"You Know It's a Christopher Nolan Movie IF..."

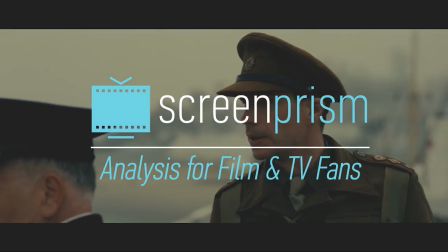0s You can practically see it from here. What? Home.
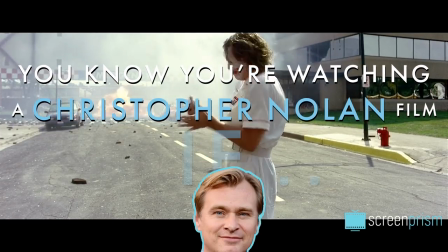5s
You know you're watching a Christopher Nolan film if there's a non-linear story.
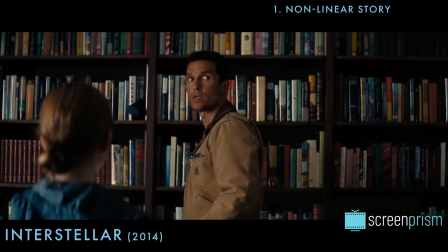10s
From the mind-bending memento to the more subtly cryptic Interstellar,
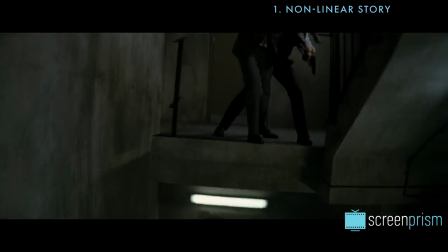13s
Nolan disorients his audiences with puzzles that build suspense and reward multiple viewings.
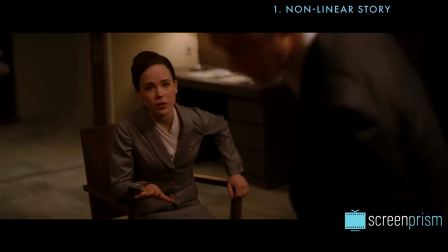19s Wait, whose subconscious are we going into exactly?
Subjective point of view.
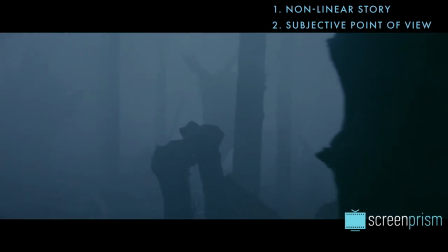23s
We're immersed in the character's perspective, through everything from the camera as participant to a subjective story structure.
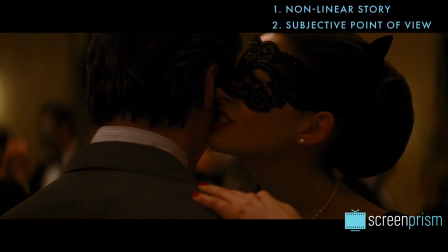30s
We're often given only as much information as the characters get, entering into their limited perspective of the world.
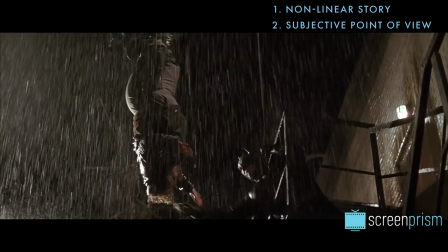36s
And with this information concealed from us, we're engaged and we're made into detectives.
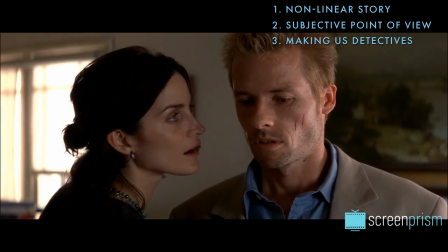40s
The underlying puzzle or mind teaser we're piecing together demonstrates Nolan's clear interest in philosophy and deeper questions of the nature of human existence.
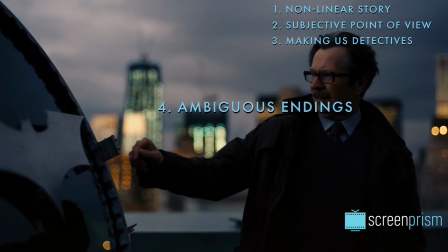48s
We get ambiguous endings, our questions intentionally unanswered.
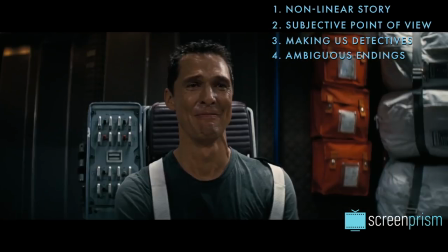52s
The purposeful lack of clarity comes from Nolan's desire to place us in his character's shoes, piecing together the truth with them.
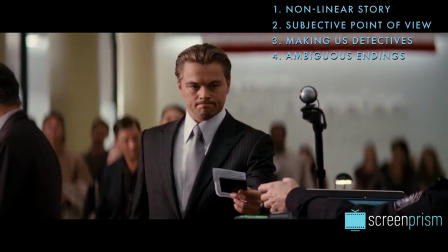59s
At the same time, Nolan himself claims to know the answer to each of his open-ended plots.
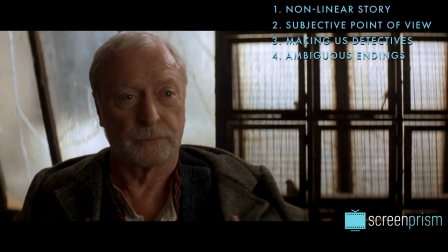64s
He says that even if a film ends with ambiguity for the audience, the creator must be sure of his true interpretation to avoid contradiction or lack of substance.
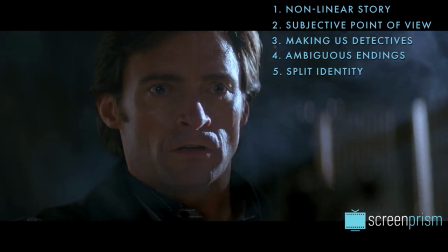74s
Many characters have a split identity, divided or multiple selves, or some deep psychological problem or identity conflict.
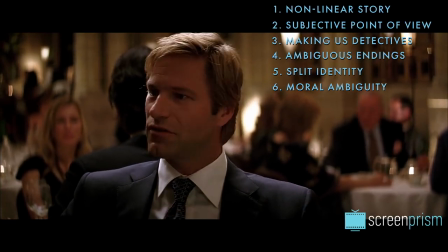80s
There's moral ambiguity.
You either die a hero, or you live long enough to see yourself become the villain.
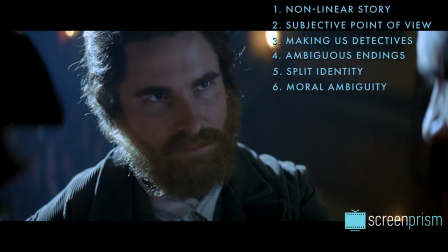85s
The concept of a hero-villain divide is complex and unclear.
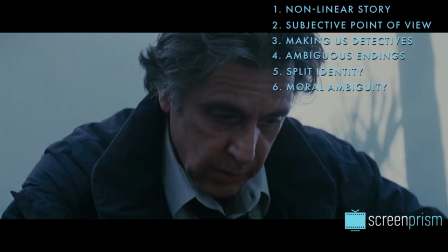90s
Heroic characters with good intentions often turn into antagonists, and sometimes the archetypal villain is given depth and made sympathetic.
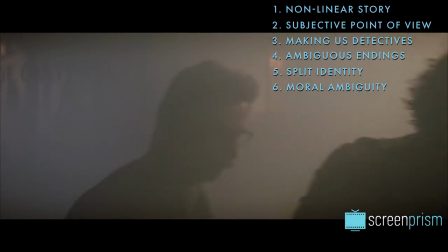97s
Nolan often gives us a cruel world, and questions how morality is to be maintained or measured in these muddy situations.
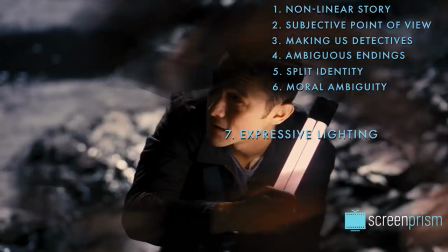104s
Light, darkness, and contrast convey character growth, decay, and exploration.
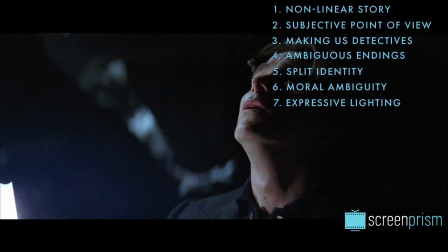108s
In Batman Begins, light represents truth, when Bruce Wayne uses a flashlight as he ventures into the dark Batcave to face his fears.
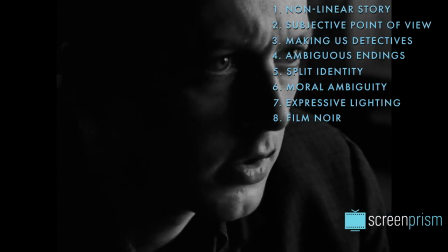116s
We see conventions of film noir, including a lonely protagonist, themes of betrayal and duplicity, and a moody, dark, dramatic atmosphere.
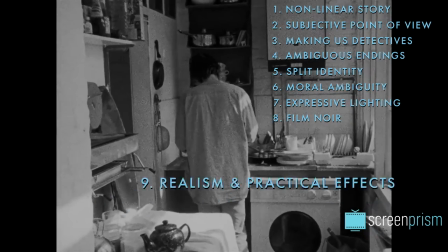124s
Nolan favors a realistic style, film over digital, and practical effects over CGI.
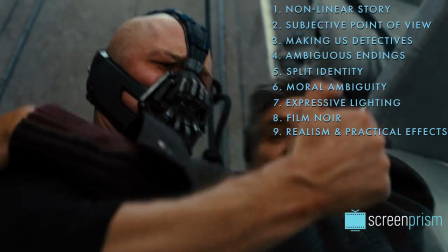130s
The opening scene from The Dark Knight Rises, where Bane and his crew hijack a plane that's then dropped from the sky,
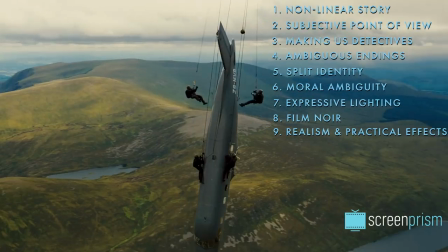136s
was a practical effect, shot in Scotland over the course of two days.
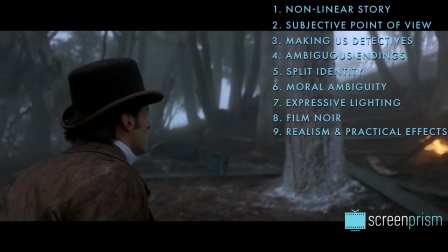140s
The prestigious natural light and real locations prevent it from feeling too much like a distant period piece,
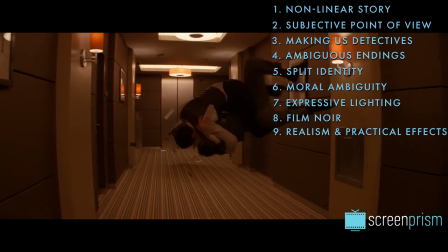145s
and Nolan achieved impressive effects like the spinning hallway in Inception and the ship in Interstellar through building sets,
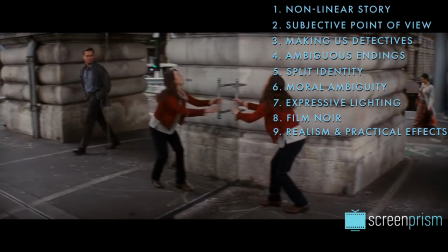152s
rather than a green screen, to give the movies a realistic feel. We can read many of his films as self-referential analogies for the creative process.
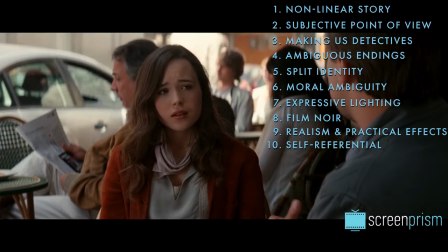159s You create the world of the dream. We bring the subject into that dream, and they fill it with their subconscious.
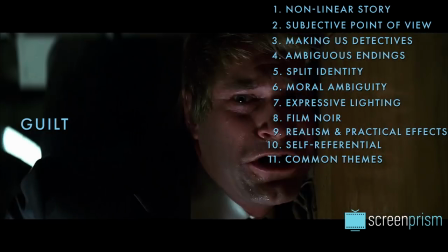166s
Common themes that show up include revenge, anger, guilt, sacrifice, solitude, memory, and obsession.
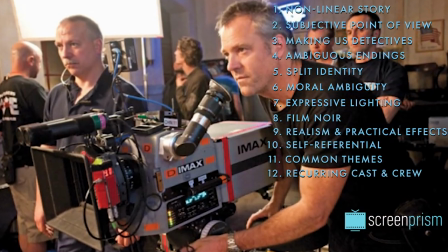172s
And he works time and again with cinematographer Wally Pfister, composer Hans Zimmer, writer Jonathan Nolan his brother,
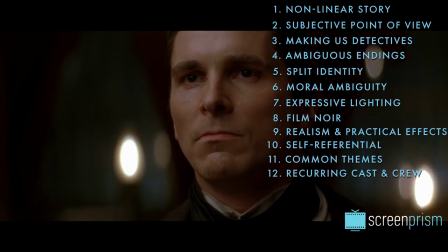179s
co-producer Emma Thomas his wife, and a number of familiar faces in front of the camera.
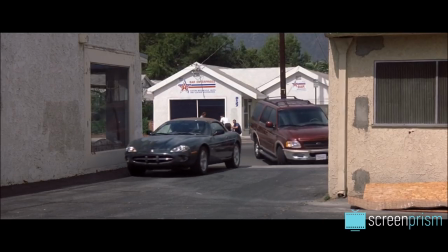184s
Taking all these things together, we can gather that Nolan's worldview is always inquiring, looking deeper at the human condition,
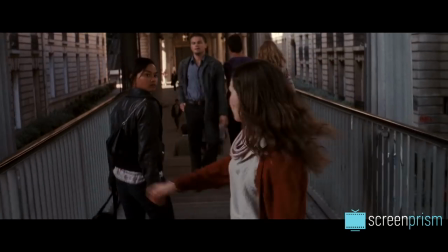191s
trusting in our deeper intuitions and subconscious, and challenging the knowledge we take for granted.
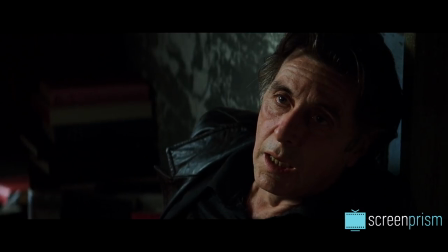196s Did you mean to shoot Hap? I don't know anymore.
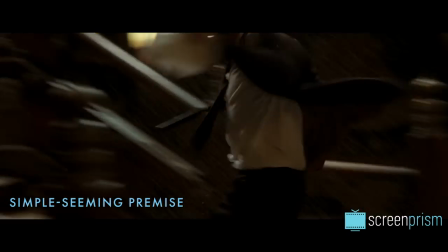201s
Starting from a simple-seeming premise and traditional action-adventure cinema entertainment, he draws us into asking larger,
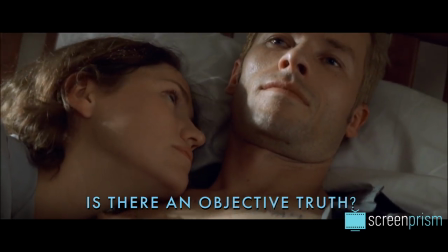208s
daunting questions, like can we trust our own minds, is there an objective truth out there, and do we even want to accept that truth if we have the chance?
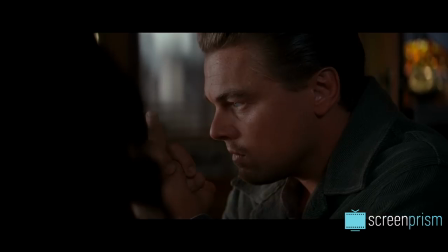216s You keep telling yourself what you know. But what do you believe?
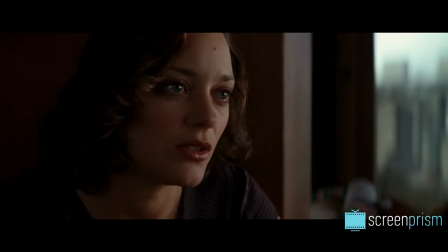223s What do you feel?